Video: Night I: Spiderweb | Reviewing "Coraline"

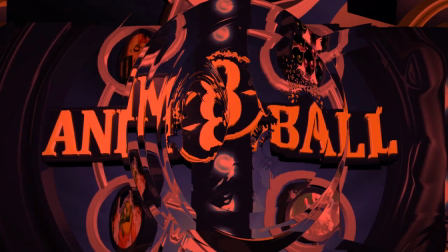6...6...6...6... Welcome, dear viewers, to the Triple Six Terrathon.
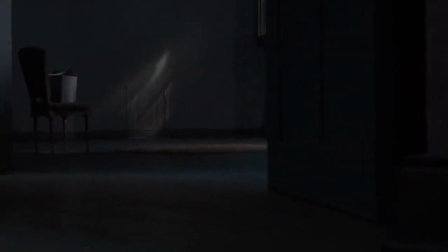Behind door number one lies a world of wonder where your... better family is waiting.
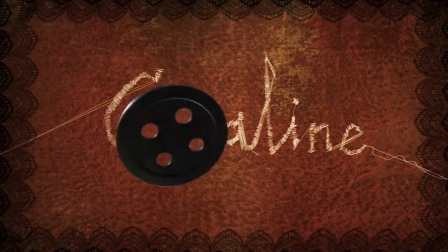This is the tale of Coraline.
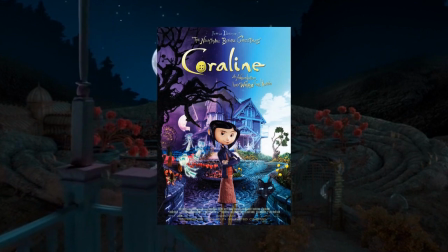Coraline began as a novella by British author Neil Gaiman, published in 2002.
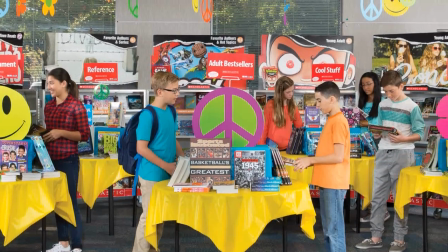I remember seeing it at book fairs when I was in grade school, and while I never chose to read it, that cover art burrowed itself into my memory. Seven years later, the book was adapted into a stop-motion film by Leica Entertainment, the company that would later produce such films as ParaNorman and Kubo and the Two Strings.
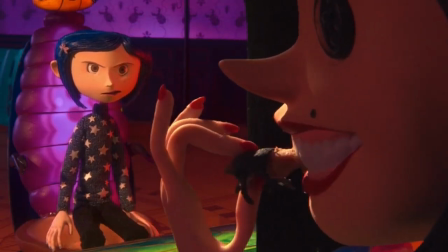Now let's dig into this delectable feast of family-friendly horror.
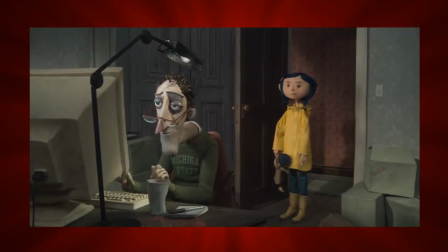The story follows Coraline Jones, a young girl who's become bored and dissatisfied with her life after moving to the Pink Palace Apartments.
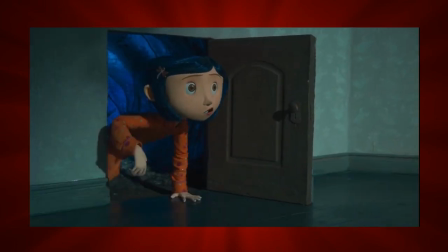Upon exploring her new home, she discovers a hidden door leading to a fantastical parallel world.
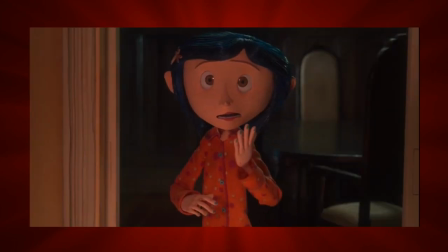But she soon learns that in both worlds, not all things are as they seem.
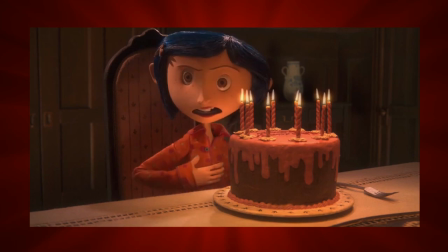We've been waiting for you, Coraline. For me.
It's a relatively simple plot, and that's okay.
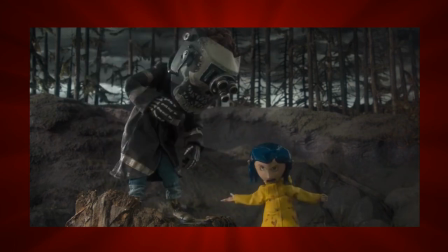It's the characters that make this story shine. Coraline is surrounded by quirky, unusual neighbors.
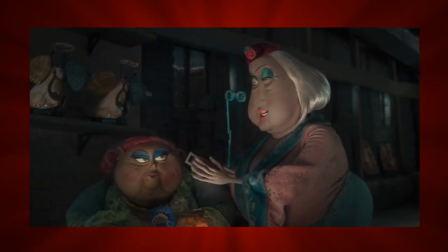The acrobatic Bobinski, retired actresses Miss Spink Enforceable, and Wybie.
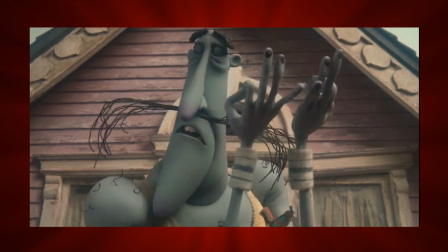Wybie? Short for Wyborn.
On the surface, they're the kind of people that most would write off as crazy or weird, and Coraline does so at first.
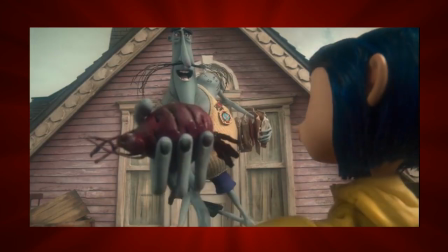Yet you can see that they're all decent people. They show her genuine hospitality in their own ways, and try to warn her of the danger in the house.
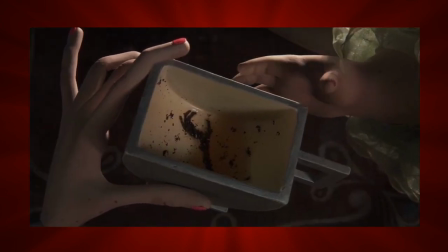I see a very peculiar hand. I see a giraffe.
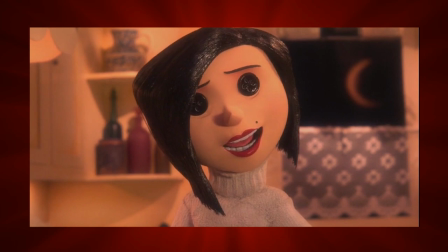Our antagonist for the film is the Other Mother, a.k.a. the Beldam.
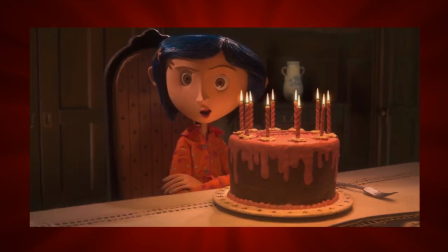She is terrifying. The Beldam is a witch that spies on the lives of unhappy children,
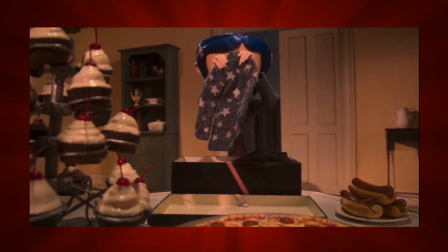lures them into her lair and gives them everything they want only to consume their lives when she's done with them.
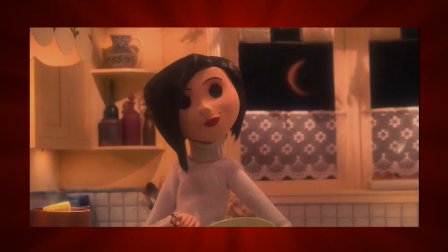Part of what makes her so unnerving, appearance-wise anyway, is her face.
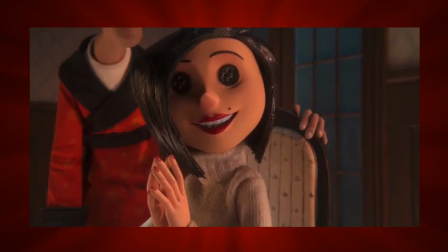Those soulless button eyes and that toothy, overcompensating grin.
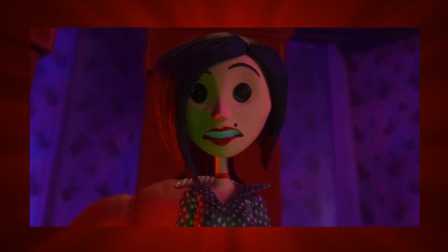If you think she's creepy as is, wait till you see her true form.
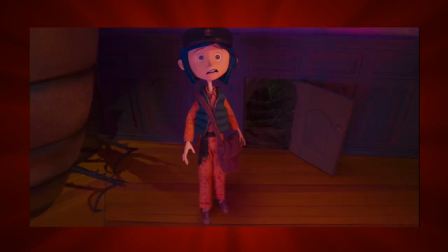As Coraline turns on her, she becomes increasingly skeletal and monstrous, until her disguise falls away entirely.
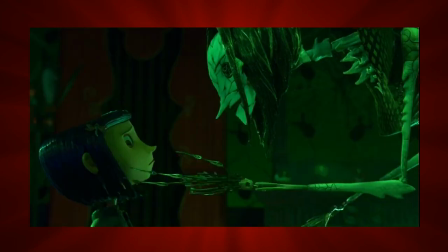Her sharp, mechanical parts and spider-like appearance suit her role as a malicious hag,
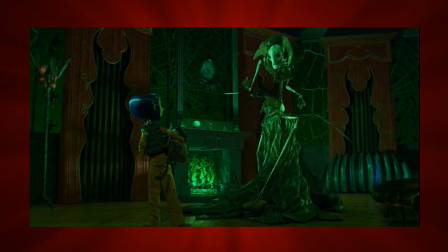a bringer of death that knows nothing but weaving intricate webs and devouring children,
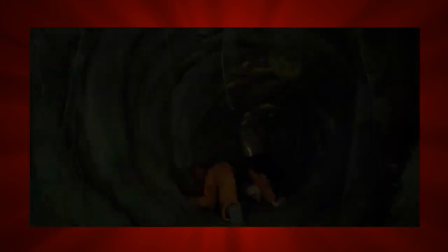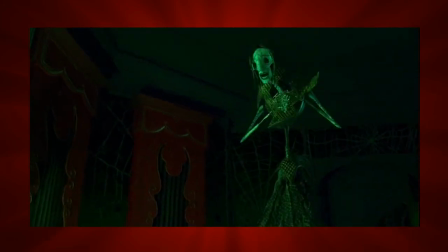befitting that a creature so eager to eat is so skeletal. Even more terrifying is how much power she has in her domain.
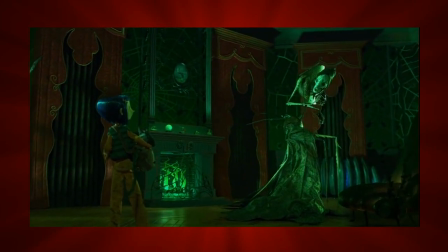When Coraline refuses to stay with her forever, she steals her parents.
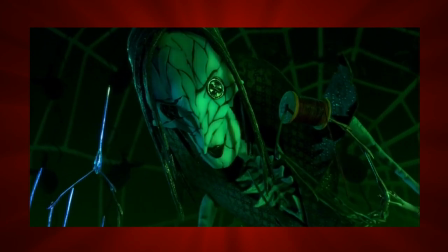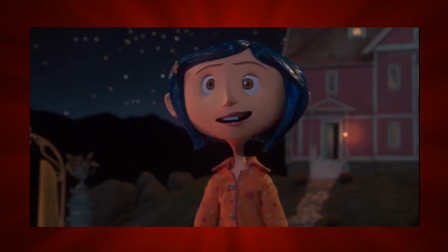Now, what of Coraline herself?
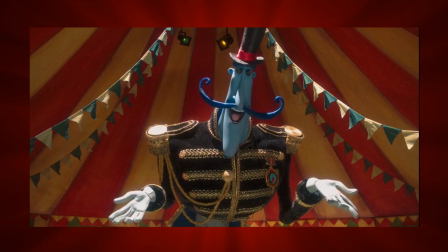She's a lovable, strong protagonist, an adventurous girl with a kind heart beneath her initially cranky shell.
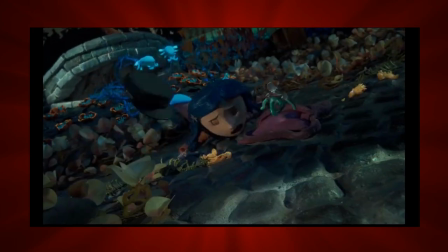And when danger comes calling, she proves to be quick-witted and resourceful.
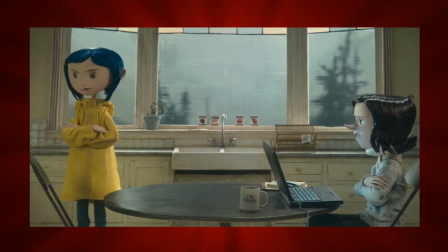Although she's bratty at times, mainly in the first half, she consistently shows that she's not a mean girl.
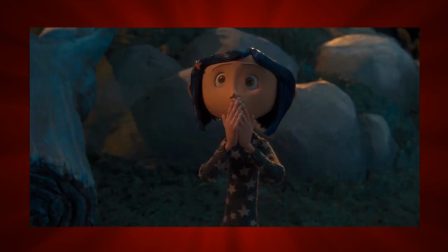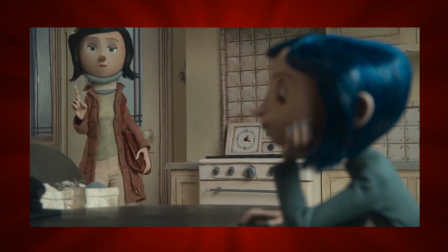There's a particular detail to her design that strikes me as interesting. Her dragonfly-shaped hair clip.
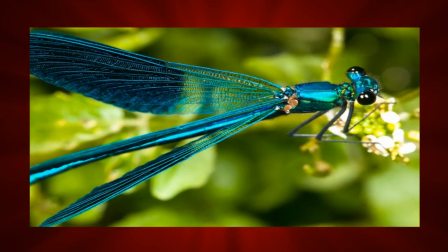I had been seeing this bug pop up in other animations I've been watching, so it made me wonder, why would they pick this bug?
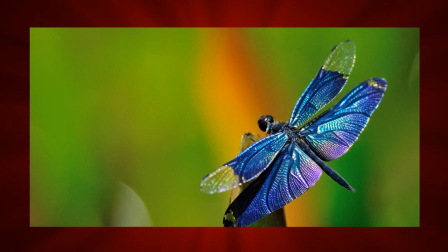As it turns out, dragonflies have numerous symbolisms from across the world, among them being symbols of self-discovery and change in perspective.